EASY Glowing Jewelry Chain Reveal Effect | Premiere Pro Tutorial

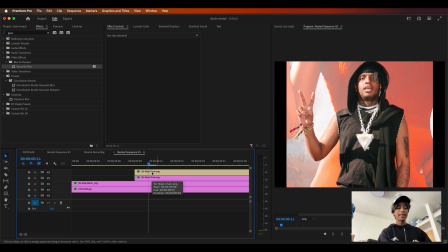8:02 This is a little bit extra so you don't have to do this step but I think it looks cool and it's also pretty easy to create so I'm going to hold option or alt duplicate that gaussian blur chain layer that we just created and then I'm going to delete all these opacity keyframes
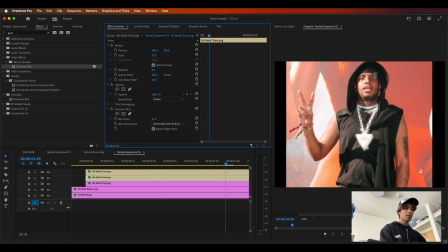8:15 right here so I'm just going to make sure it's at 100% and let's actually turn up this blurriness to like 38 or 40% so that we have more of a glow and now what we're gonna do watch this very very carefully drag this down to the very beginning of the clip
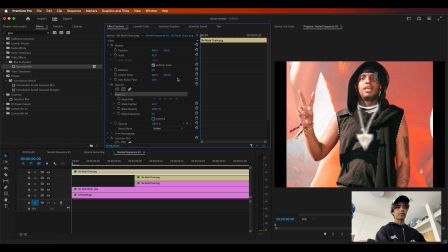8:28 as it reveals so what you're gonna do first is you're gonna grab your pencil your free draw bezier pencil and the opacity and draw a nice little like rectangle shape over the top layer of your chain right here so as it reveals we're gonna be animating this i'm gonna go about one frame
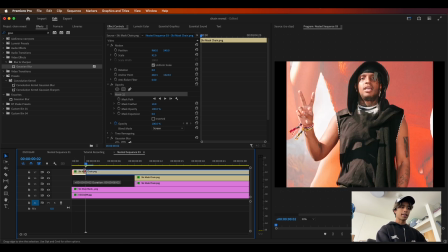8:44 ahead as when the effect starts we can cut the mask to start there and then what i'm gonna do is I'm just going to drag that mask over directly over the very front of the chain as it reveals.
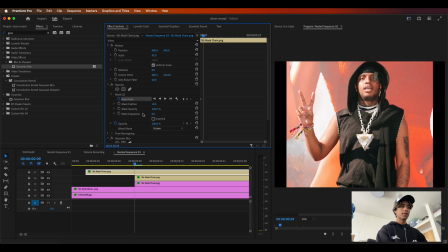8:55 Hit a keyframe at the mask path right there. Go a couple frames after until it fully reveals itself and then just drag that mask path all the way down to the very bottom. So now you can see if we play this out there is like a nice little glow effect that is uh that is following the chain and to make it
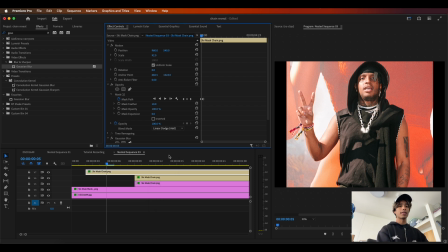9:11 stand out even more you can change the blending mode from screen to linear dodge add and that way it looks like really really dope. It's like just like super bright at the ends as the chain is revealing i'm gonna turn up the feather even more a little bit and boom there you go now we have a dope looking chain reveal effect so now what you're going to do is you're going to go back to your original
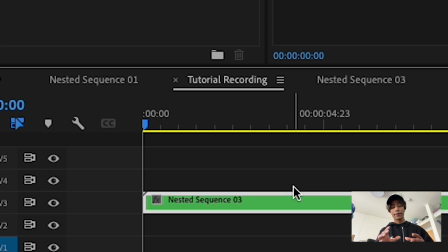9:28 composition with the one with the nested clip that we just did all the effects inside the nested clip so if you did the effects outside of the nested
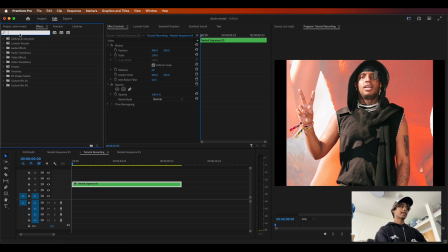9:35 clip just make sure you nest everything and then apply this transform effect to your nest layer so go to your effects search for transform and
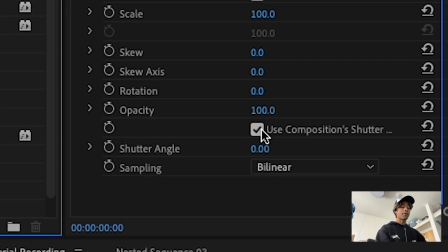9:42 drag transform to your nested layer and now let's go ahead and first very very important unclick use composition shutter angle and turn up the shutter angle to around 230 it's like my sweet spot around for motion blur then what we're going to do is we're going to go ahead and zoom in a
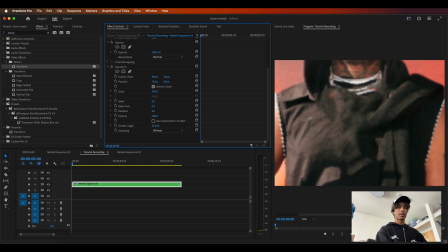9:57 little bit so that we're centered on the chain let's just position ourselves right there and we're going to hit a keyframe on the position
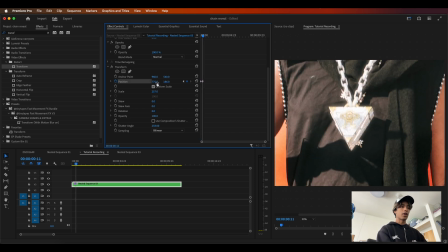10:05 right here at the very beginning move the position down so that it follows the the chain reveal and then what we can even do is we can add some
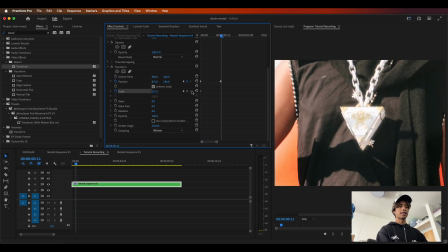10:12 scale zoom in now you're gonna have to watch this part very carefully because it's very very specific of of how this is going to work
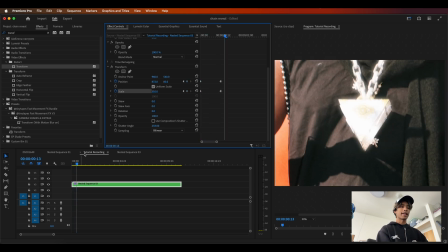10:19 okay so you can see we added some animation but it's very static and it sucks let's be real so what we're going to do is we're going to add some bezier keyframes to make it like smoother but because you have two keyframes on your position and scale if your bezier keyframes are
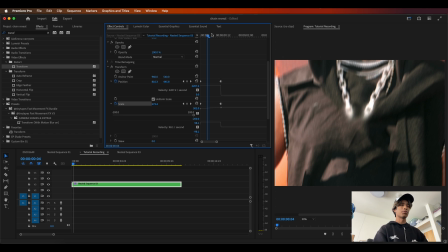10:32 off by just a little bit it'll make the whole camera movement look really off and just weird hit the drop down on your position and scale keyframes right here
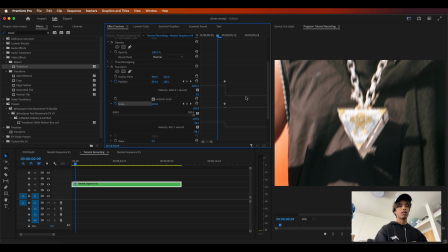10:40 you can see the movement pattern is like up here and then it just drops to no movement at all you're just going to want to drag in these anchor point handles like inward so you're going to drag it towards the middle but the key is that you have to have the exact same
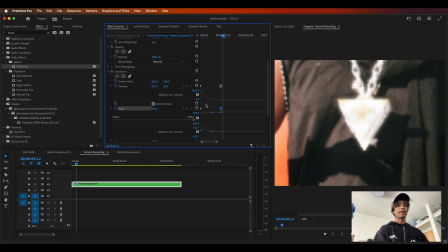10:53 anchor point movement with the scale as well and now you can see if we play it out we have a nice like smooth camera movement and we have a lot of motion blur in between which i really mess with because it hides a lot of like the bad ai like heel brush tool one last thing we're going to do to just totally wrap this thing up is add some camera shakes now shout out we just dropped our new shake it up v2 pack
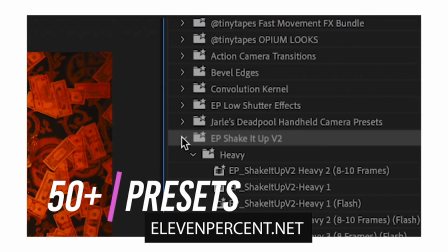11:12 on 11.net it comes with 50 presets of camera shakes that you can just drag and drop you can just import them
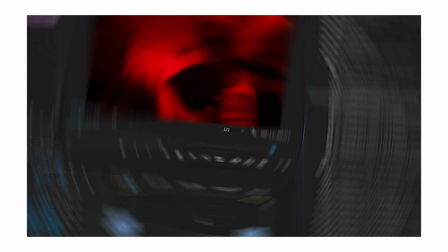11:19 into premiere pro saves you so much time so what i'm going to do to create this they all work entirely off of adjustment layers i'm going to drag
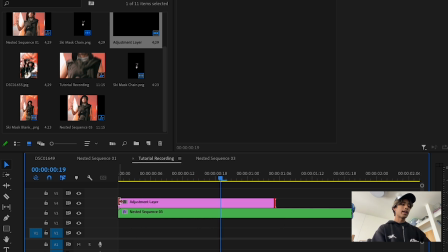11:26 an adjustment layer down for my project i'm going to trim it down to around like eight frames ish and what i want is like a
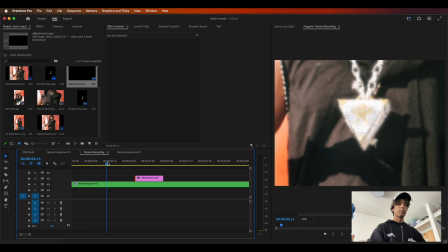11:32 shake right after this thing reveals so it's going to reveal boom and then i want it to shake right here so let's go ahead and add this adjustment layer right here it's about four frames on each side let me turn it down like that go to our effects we're gonna search for shake
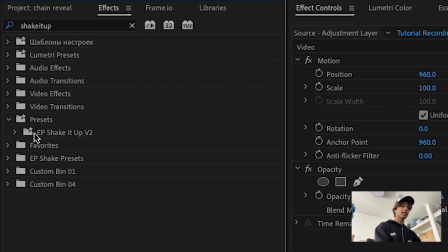11:45 it up and you can see right here we have this nice folder called shake it up v2 hit the drop down and boom there's a bunch of crazy
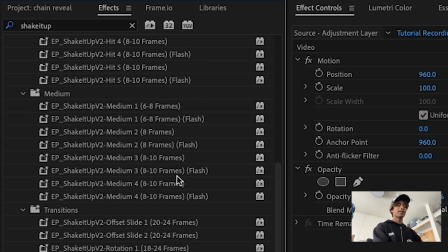11:51 effects right here all these by the way are like crazy shake transitions and effects that you can just drag and drop onto adjustment layers creates insane looking camera shakes super easy it saves me so much time i'm gonna drag a hit onto the adjustment layer let's drag this hit one
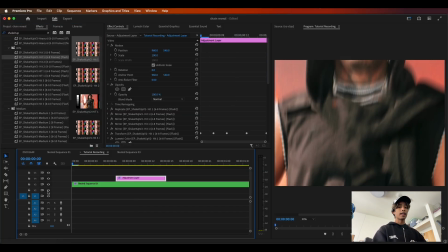12:05 with a flash I think that looks pretty cool and you can see now if we play this out boom look at that that was insane so there's camera